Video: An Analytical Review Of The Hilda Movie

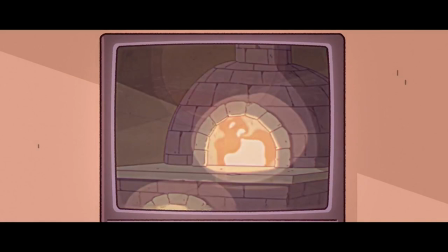[4:02]
They overreacted by using bells to keep the trolls away, and the trolls only harbor hostility towards the humans because of the hostility that humans already had shown the trolls.
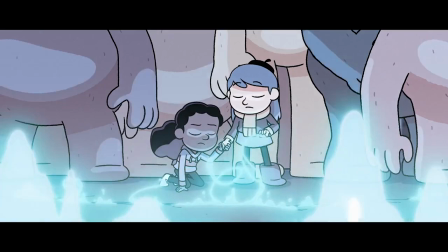[4:11]
However, in Hilda and the Mountain King, we get a much more concrete recollection of the history between trolls and humans,
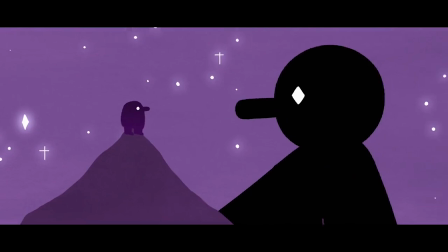[4:17]
establishing that the land which Trollberg was built on effectively belonged to the trolls before the humans came in and built a town over it.
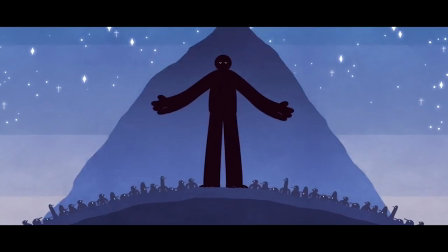[4:24]
Ama, the mother of all trolls, erected the mountains that surround Trollberg presumably probably hundreds if not thousands of years ago,
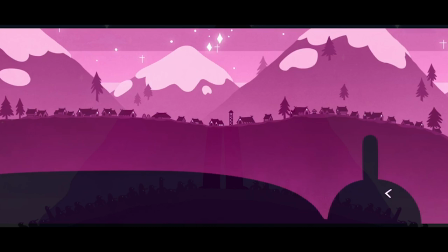[4:31]
and the humans built a village on the land between the mountains.
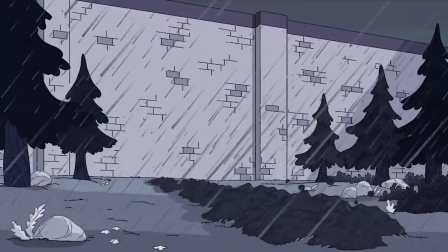[4:34]
Which just so happened to be right over top of where Ama was taking a nap, effectively locking the troll's mother away from them.
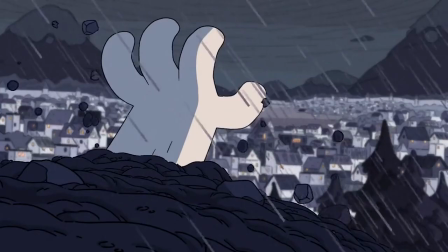[4:41]
And this revelation brings so much more meaning to every interaction between trolls and humans in the entire show,
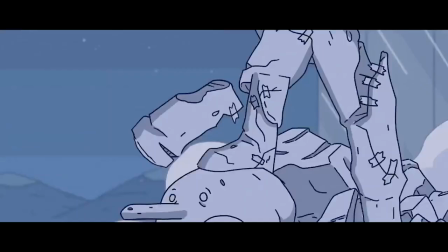[4:47]
because we now understand that there is a reason for everything in this world to be the way that it is.
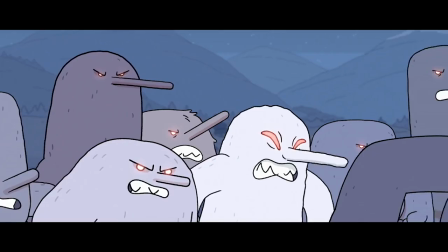[4:52]
We, as the audience, aren't just being dropped into a universe where humans and trolls live in the same area and they don't like each other because they both feel vaguely threatened by one another.
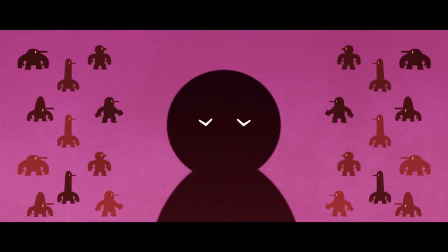[5:01]
We are shown causes and events which lead up to a world like this, and when you understand how a world came to be,
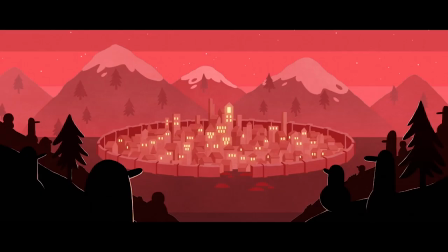[5:07]
that world starts feeling less like something the writer simply had an idea for and wanted to make a story about,
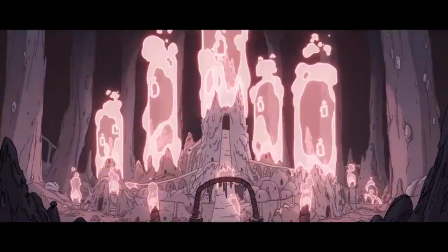[5:12]
and more like an unfinished puzzle slowly being put into place.
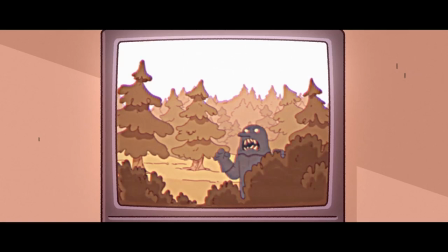[5:16]
This is, of course, assuming that those puzzle pieces actually fit together, if you set up a backstory for a setting and it doesn't make any sense, it'll accomplish the opposite effect than what I'm describing. building,
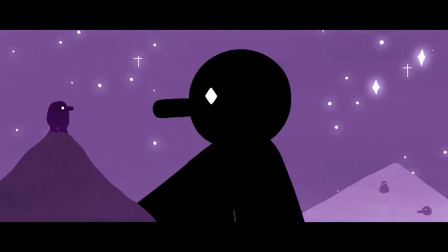[5:24]
but obviously Hilda and the Mountain King doesn't have any problems like that.
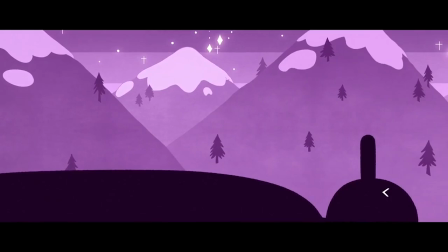[5:28]
In fact, this movie goes above and beyond in the department of worldbuilding by making the building blocks of its world extremely relatable to real life.
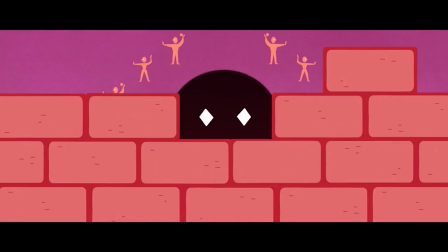[5:36]
Human history is up to its ears with recordings of one group of people settling in a land that was owned by another group of people,
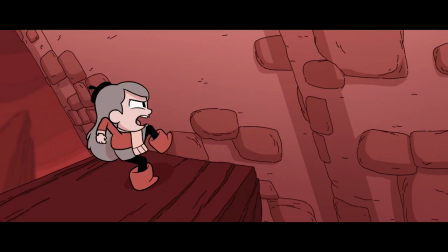[5:42]
refusing to leave and generating tension between the locals and the foreigners for generations to come.
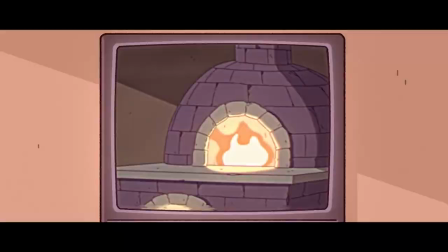[5:47]
I am glad that in this film, it is a real possibility that the human settlers didn't know that they were invading already colonized land, unlike our history books.
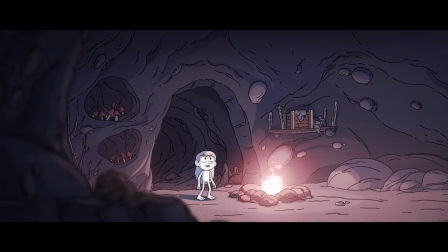[5:55]
Because I think Hilda works best as a light, atmospheric, slice-of-life experience, rather than a vessel for character drama,
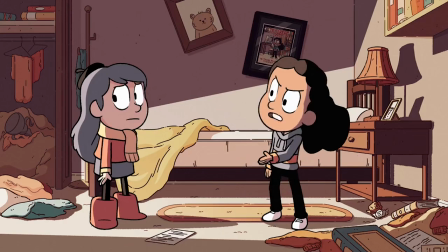[6:02]
evident by the fact that it stumbled both times it tried to generate a notable amount of interpersonal conflict among its main characters.
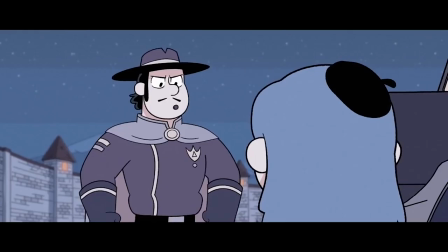[6:08]
And having the human settlers be aware of the Trolls' situation and still choosing to steal their land is a lot more dramatic than what is, in effect,
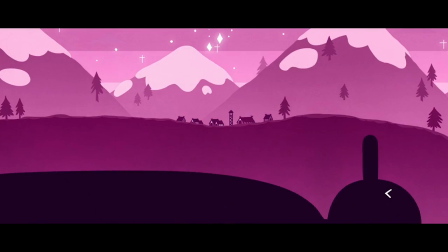[6:15]
a series of unfortunate misunderstandings. But it's not like this detracts from the peril of the trolls' situation, or makes it less compelling.
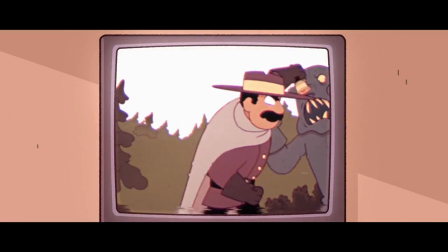[6:22]
Because whether or not the humans were knowingly building on top of Ama doesn't really change what happened to the trolls, it only changes our perception of those humans' morality.
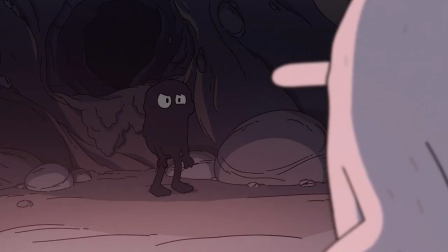[6:31]
Thus, I think it was a really good decision to put the focus almost entirely on the trolls throughout the film, and see things almost entirely from their perspective. I was actually feeling a little bit clickbaited at the end of Season 2, considering Hilda being turned into a troll is some of the most extreme magic we've seen out of this show so far.
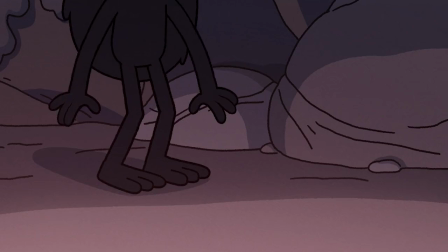[6:47]
And it was basically the most cliffhanger an ending could possibly be.
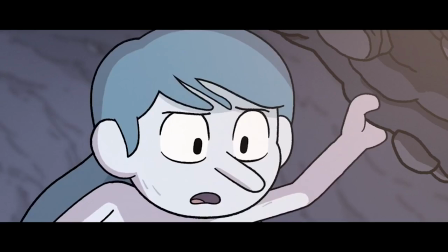[6:51]
But, to my slight surprise, the movie gave this plot point a very valuable purpose beyond simply raising the narrative stakes.
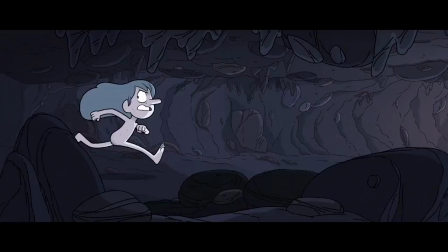[6:57]
And that is, giving the audience a perfect vector to empathize with the trolls.
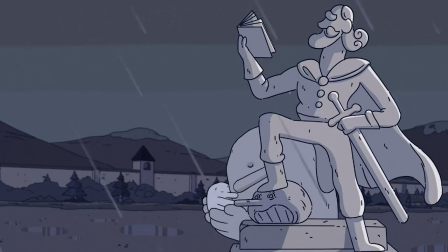[7:02]
For the whole series, we had been learning more and more about how not-evil the trolls are, but, at least for me,
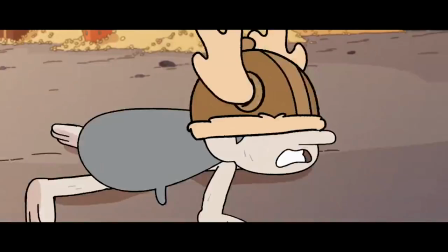[7:07]
it felt like making amends for how the humans treated the trolls was just a matter of the humans stopping all the bell ringing.
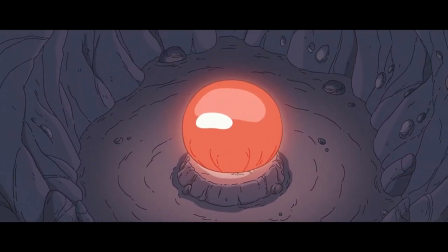[7:13]
But thanks to Hilda being turned into a troll, we get a whole mission trying to turn her back which leads to the discovery of Trundle's eye.
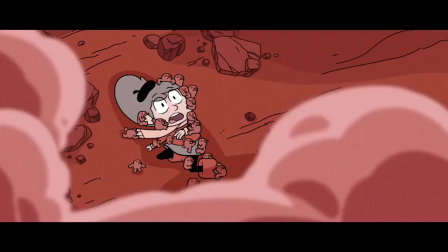[7:19]
Literally his point of view. And by having Hilda experience Trundle's perspective on what turns out to be the years of conflict
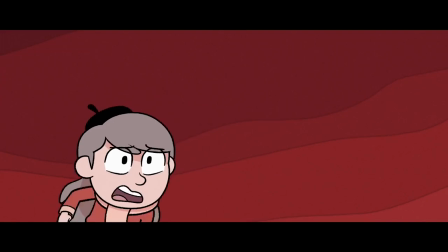[7:26]
between trolls and humans spanning back apparently to before the Trollberg wall even went up,
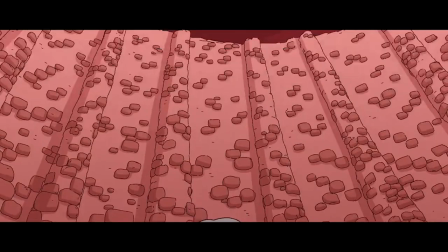[7:31]
two major things are added to our perspective of the trolls.
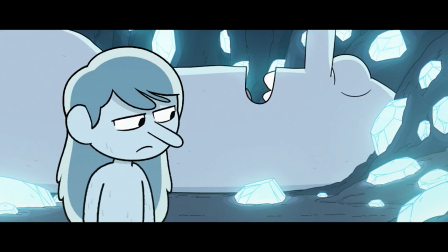[7:35]
The first is that they become far more relatable because their story is being told through a character we have already grown to love,
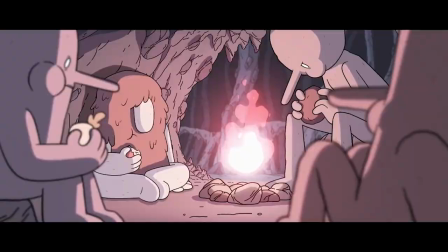[7:41]
and who is now in a very similar position to the trolls.
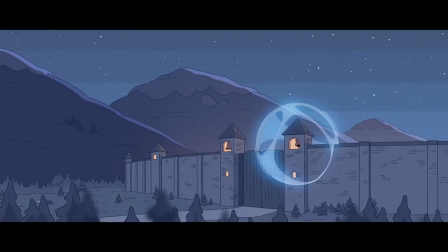[7:44]
Hilda was yanked out of her home, separated from her mother, and now is unable to try making contact with her without being persecuted by the people of Trollberg.
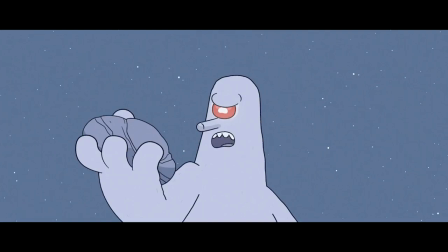[7:52]
Second, we understand that this wound is still fresh to the trolls. Some of them, it seems, have been alive since before Trollberg was built.
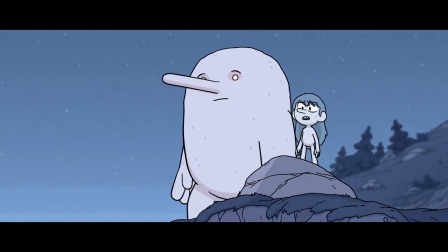[8:00]
To them, it isn't the status quo that a city is sitting on top of this unknowable calling that draws them towards Trollberg.